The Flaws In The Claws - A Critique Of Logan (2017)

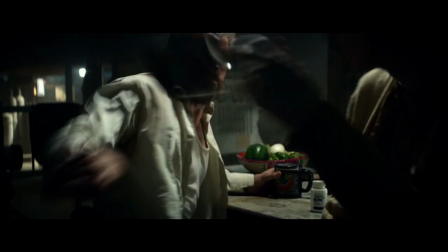(4:54)
It would have been easy to have Caliban and Logan sit on opposite sides of the table and yell at each other,
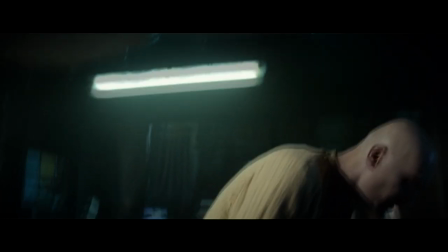(4:59)
but that would have shot the fact that they are technically on the same side, or at least in the same metaphorical boat, in the foot.
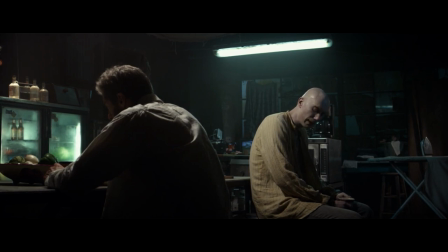(5:06)
The blocking here clarifies that while they don't agree on how to go about things, they are on the same side, and I am certain this was deliberate.
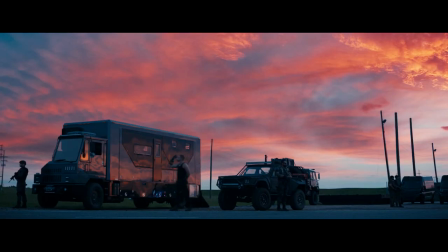(5:15)
A director that will wait for beautiful skies is not one that leaves character placement up to chance.
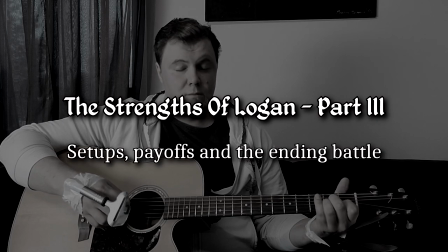(5:21)
The Strengths of Logan Part 3 Setups, Payoffs, and the Ending Battle
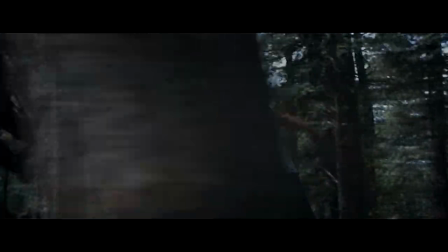(5:32)
I can barely put into words how glad I am that Logan ended with a small-scale battle in the woods.
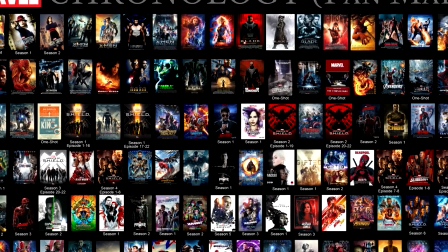(5:38)
I have liked, or at the very least mildly enjoyed, many a big-budget Marvel movie over the course of the last 14 years,
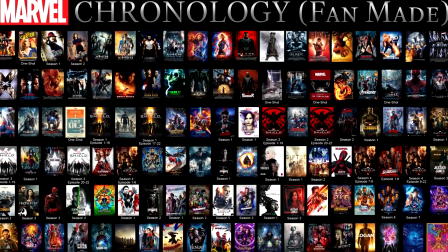(5:45)
but I often zone out when any of those films reaches its inevitable over-the-top CGI ending battle.
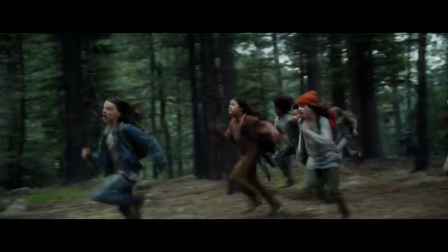(5:52)
While I wasn't particularly invested emotionally in the fate of these nameless kids, I hugely enjoyed the fight scenes.
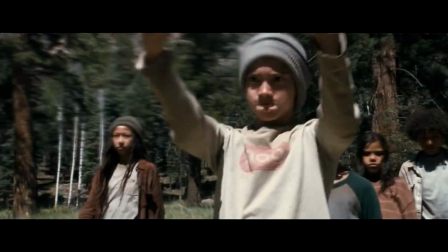(5:59)
That is, I enjoyed the fight scenes when I could ignore how incompetent the bad guys appeared to be, but we'll get to that.
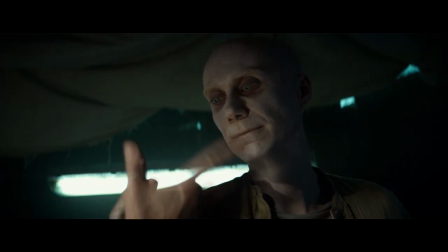(6:05)
I appreciated the writers establishing things like the adamantium bullet and the train that enabled Logan, Laura and Xavier to get away ahead of time.
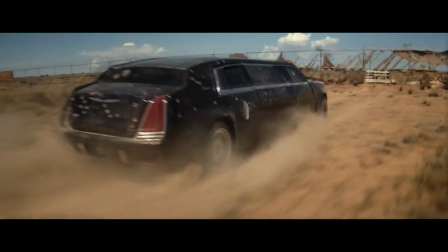(6:14)
It was also wonderful that the gates didn't break open when Logan rammed his limousine into them on the first try.
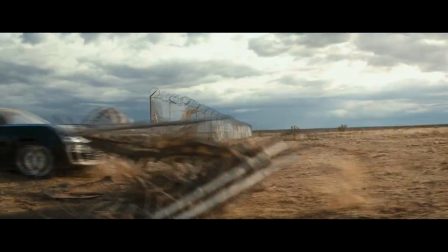(6:21)
Such a little detail, a minor subversion of action movie cliches, but a most welcome one.
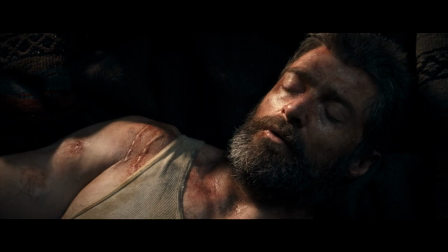(6:27)
So now that I've hopefully shown that Logan is a well made film in many important ways,
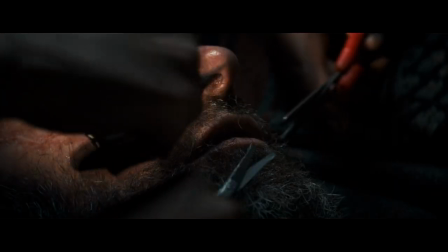(6:33)
and also hopefully clarified that I like the movie more than I dislike it, let's get to the griping.
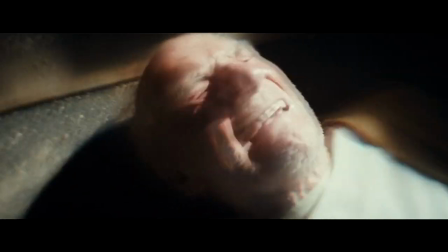(6:39)
That's the fun stuff, that's the bread and butter of YouTube movie reviewers, or in my case, the coffee and the cookies,
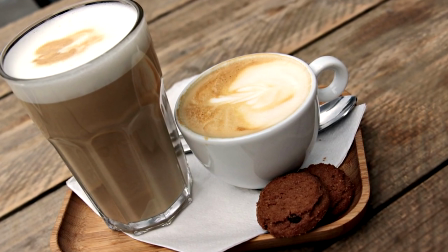(6:46)
which I hope you, dear viewer, also have access to and will never run out of.
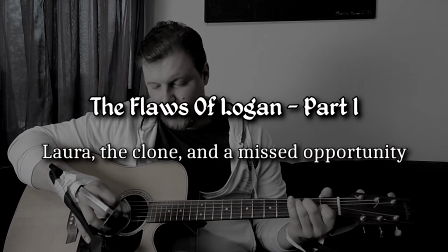(6:52)
The Flaws of Logan Part 1, Laura, the Clone and a Missed Opportunity
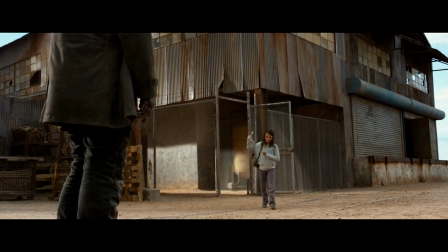(7:00)
The character of Laura did not work at all in this film.
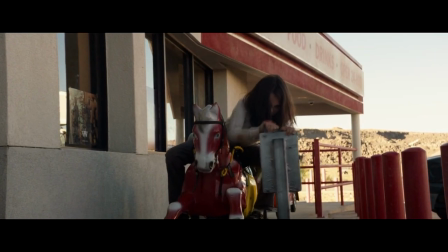(7:04)
I will explain why in a second, but to make my larger point, I first need to address the primary threat in the film, the Wolverine clone.
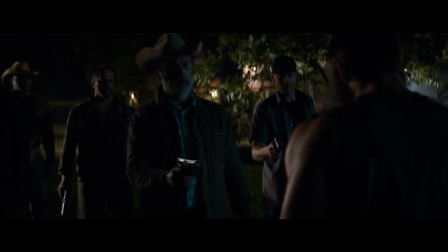(7:11)
When the clone first appeared, I was almost immediately and completely annoyed by the film.
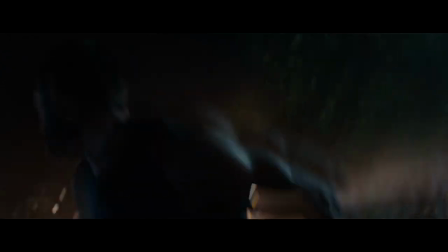(7:18)
Where's the sense of danger or consequence supposed to come from in the subsequent scenes when the main bad guy and the main good guy are identical?
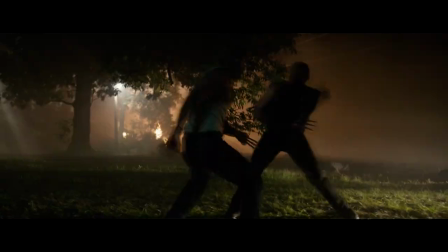(7:26)
Both of them use the same brain-dead tactics of going stabby stabby stab stab stab, and they both also have rapid healing powers.
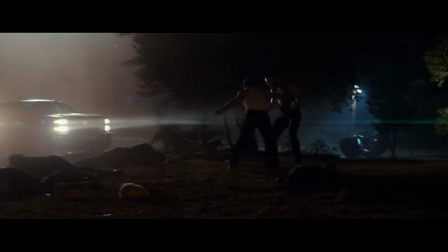(7:33)
So what's there to be excited about when these two are fighting? There's no way around this problem in my opinion.
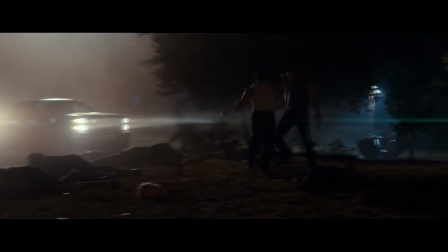(7:40)
The clone and Logan hacking and slashing ad infinitum didn't make for exciting action at all.
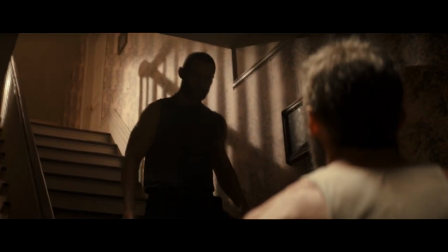(7:46)
The Wolverine clone, however, could have served a good story purpose in a way that would have completely made up for that.
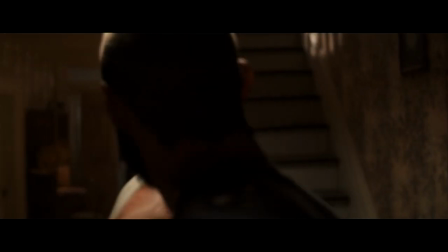(7:53)
Allow me to explain by coming back to the character of Laura. Laura lacked personality and had no arc.
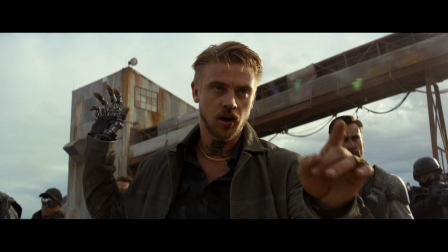(7:59)
She was just inconsistent to a degree where it felt contrived.
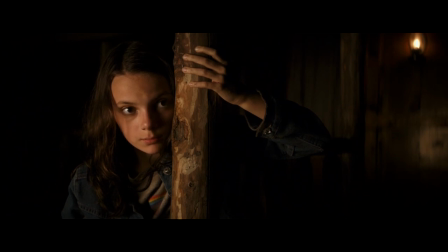(8:04)
There's a wonderful quiet scene towards the end of the film where Laura says she's hurt people, but only bad ones.
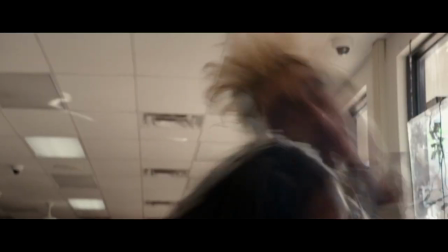(8:10)
And yet, she would have killed the innocent store clerk in cold blood if Logan hadn't stopped her.
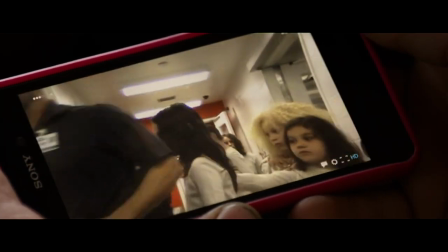(8:17)
Perhaps Laura had been so traumatized by her upbringing and by having been on the run for such a long time
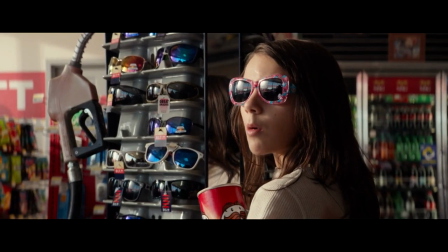(8:22)
that she couldn't tell the difference between a mortal enemy and an innocent bystander in the heat of the moment.
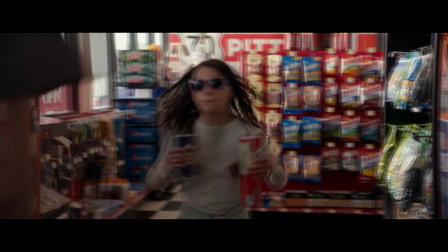(8:28)
That's a valid explanation so I can sort of overlook that moment.
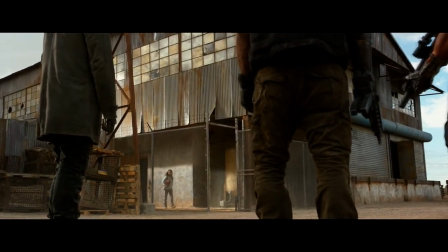(8:32)
Now to the main point, I badly wish that Laura wasn't both a nearly unstoppable killer and, apparently,
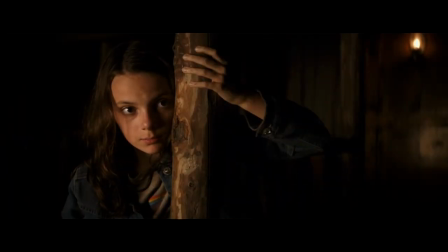(8:39)
a person who only hurt bad people. That way, the story could have either a. juxtaposed her innocence and naivety with the Wolverine clone and his mindless killing machine like nature,
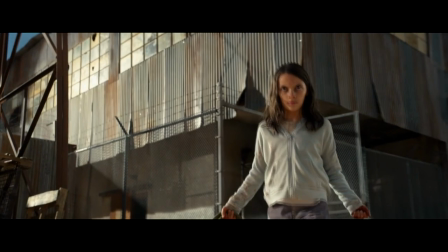(8:50)
or b. used the Wolverine clone as a sign of what she would become without proper guidance from Logan.
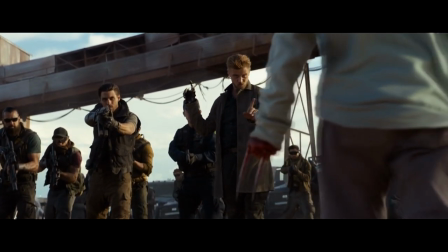(8:57)
Either of these would have given the writers a chance to craft a better arc for Logan.